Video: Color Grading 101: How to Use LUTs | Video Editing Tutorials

Howdy friends and neighbors, this is Robbie Janae with another Shutterstock tutorial, and today we're going to be talking about color. Now, color grading and color correction may seem like a really, alien concept to a lot of people, so then I learned about a thing called a LUT. Now, LUT stands for Look Up Table. Oh, that's two words? Oh. There we go. Now, a lookup table is basically code that can transition one color to a different color just by putting on top of a video, and it can create a mood, a theme, or just change the color all around of your video. It can make your video any sort of theme you want. You can make it look like this, this, this, this, or this. Not that, this. It's what I use in almost every single one of my videos. You have to have LUTs to make good videos look good. So today we're gonna try to dive into that, just get a basic understanding of how LUTs work.
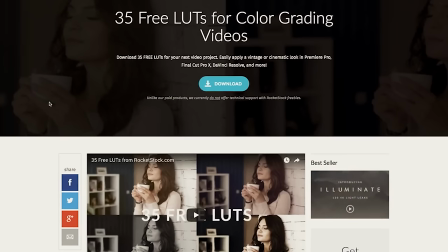51s
So let's get started. Before you start this tutorial, make sure you download our 35 free LUTs for color grading videos on rocketstock.com.
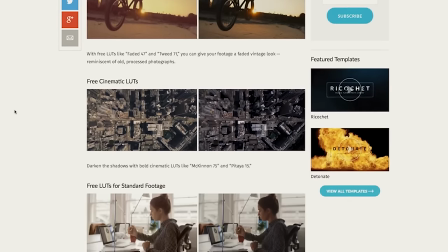58s
These are the LUTs we'll be using for this video, and they're free to download in the description below. Alright guys, so how we're going to start this off is we're going to take two clips that I have.
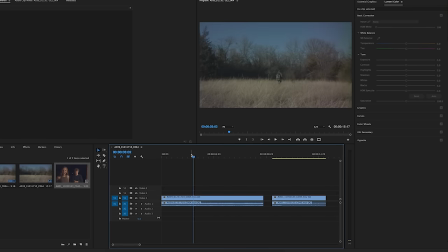66s
One is of a landscape shot and the other is of two actors that I have. And both these are log footage, so you'll be able to see the dramatic effects of LUTs on top of the video. So we have our landscape, so we'll be able to see the effects of it on the sky, in the ground, and the textures of the landscape.
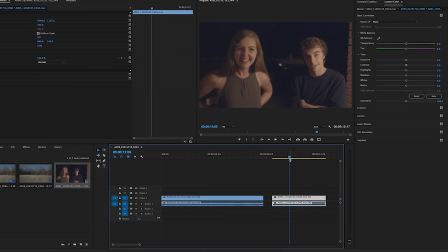82s
And also two actors, so we can see the effects of LUT on human skin tone and how it can affect a scene and make it look more natural.
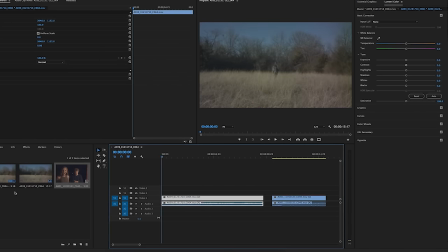90s
So we got this. And the first thing we're going to do is create an adjustment layer.
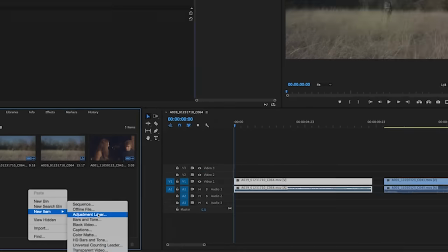94s
How you're going to do that is right click, go to new item, select adjustment layer inside your project window, press OK,
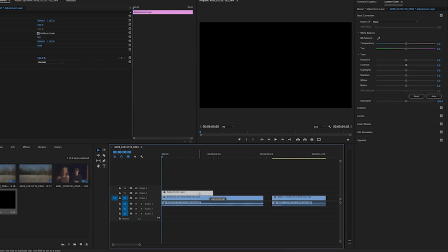99s
just drag that right on top, and then trim that to make it the same length of the video. And the reason we're going to use adjustment layer is because it's a lot easier to edit LUTs on top of your video inside an adjustment layer,
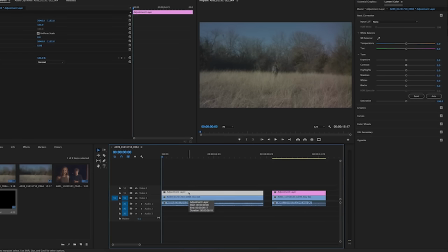113s
in case you want to affect the opacity of the LUT. If it's too intense, you can bring it down. And also, if you want to copy this over, you can just press Control C and then bring it on top of another video. So how we need to go from here is that we have our adjustment layer selected and go to our Lumetri color panel on the right.
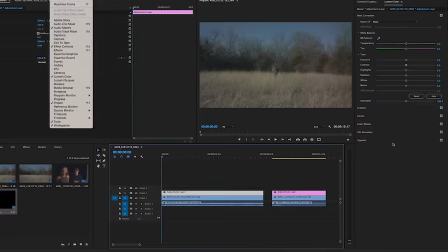128s
If you don't have that, go up to Window and select Lumetri color. So now that we have that, we're going to be affecting our landscape shot first.
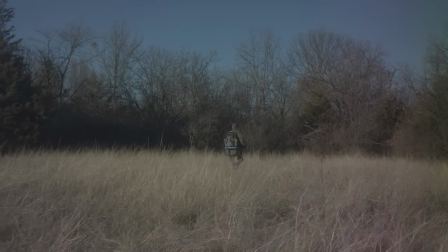136s
So this landscape shot is pretty post-apocalyptic, walking through the reeds, very Walking Dead type. So we're going to pick a LUT that's going to correctly correlate with the mood we're trying to achieve with this shot.
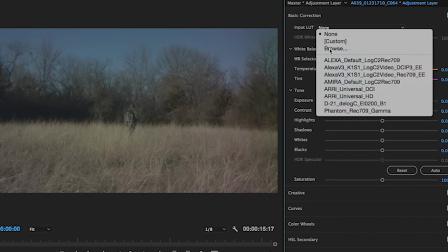149s
So from here, we're going to go to Input LUT and Browse. And we're going to select from the 35 free LUTs we got from Rocketstock.
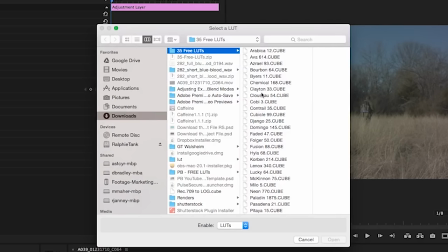157s
And if you haven't downloaded those, I'd do that now so you can select from 35 of these awesome LUTs we have for free. I've used Folger before to get that dark moody feel, so I'm going to select that right now.
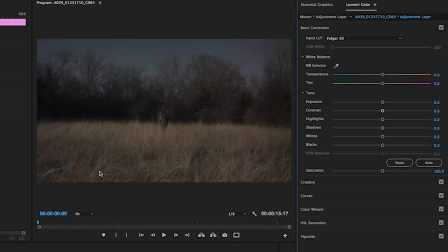168s
Open that up, and you can see the dramatic effect that the LUT does, and made it more texturized,
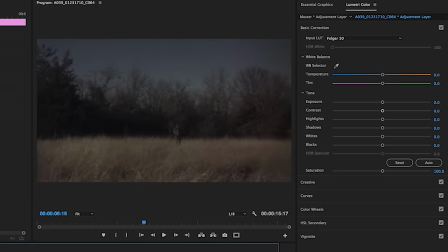176s
desaturated a bit, and we really get that zombie, it honestly looks like there's going to be a zombie popping out of those fields right now. And if you want to adjust this anymore, you can go to your Lumetri color panel, make it colder, make it warmer. It's totally up to you on what kind of feel you want in your video. The LUT is just a starting out point,
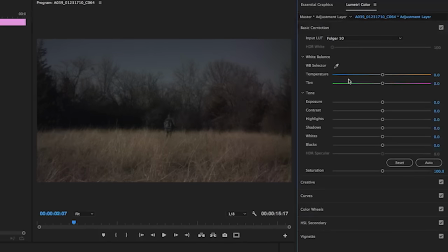195s
and then you can do a lot of editing within your Lumetri color panel.
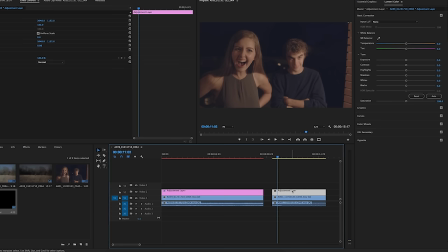200s
Alright guys, so moving on to our actor shots. So just like the other one, I'm going to select our adjustment layer, go up to Input LUT, Browse,
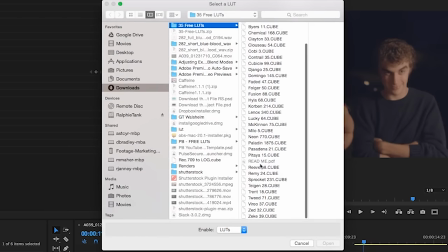207s
and for this type of shot, especially with two principal actors, we're going to want to select Tweed.
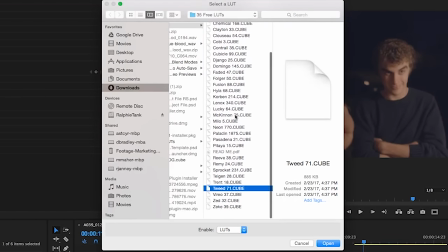213s
Again, you can select all of these, you can play with them, see which one works for you, but for this shot, you can select Tweed,
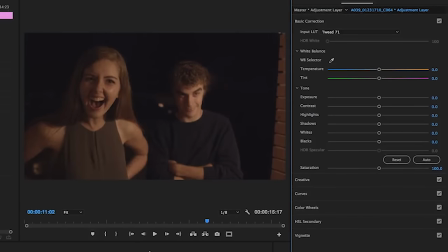220s
and look how much of a difference that makes, just instantly.
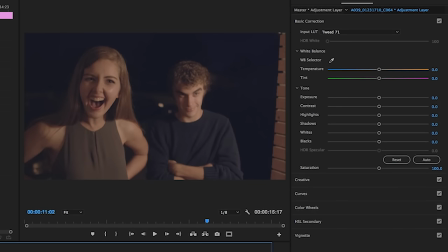224s
Compared to the previous video, you see how previously the background was a lot more
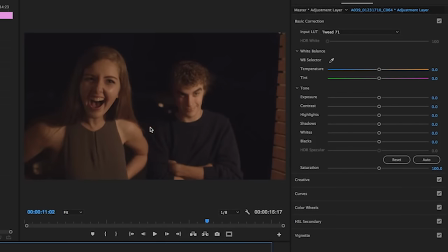230s
purple, now we got a lot more true blacks, and our actor's skin tones are a lot more natural, human-like, and even makes them look a lot better. It's so cool how LUTs can affect this.
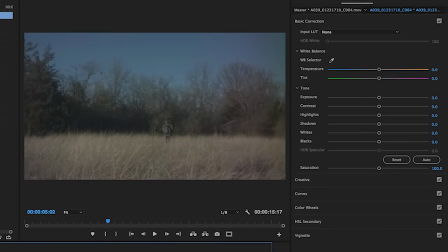241s
I mean, even look at the landscape shot beforehand. See that stark difference it makes?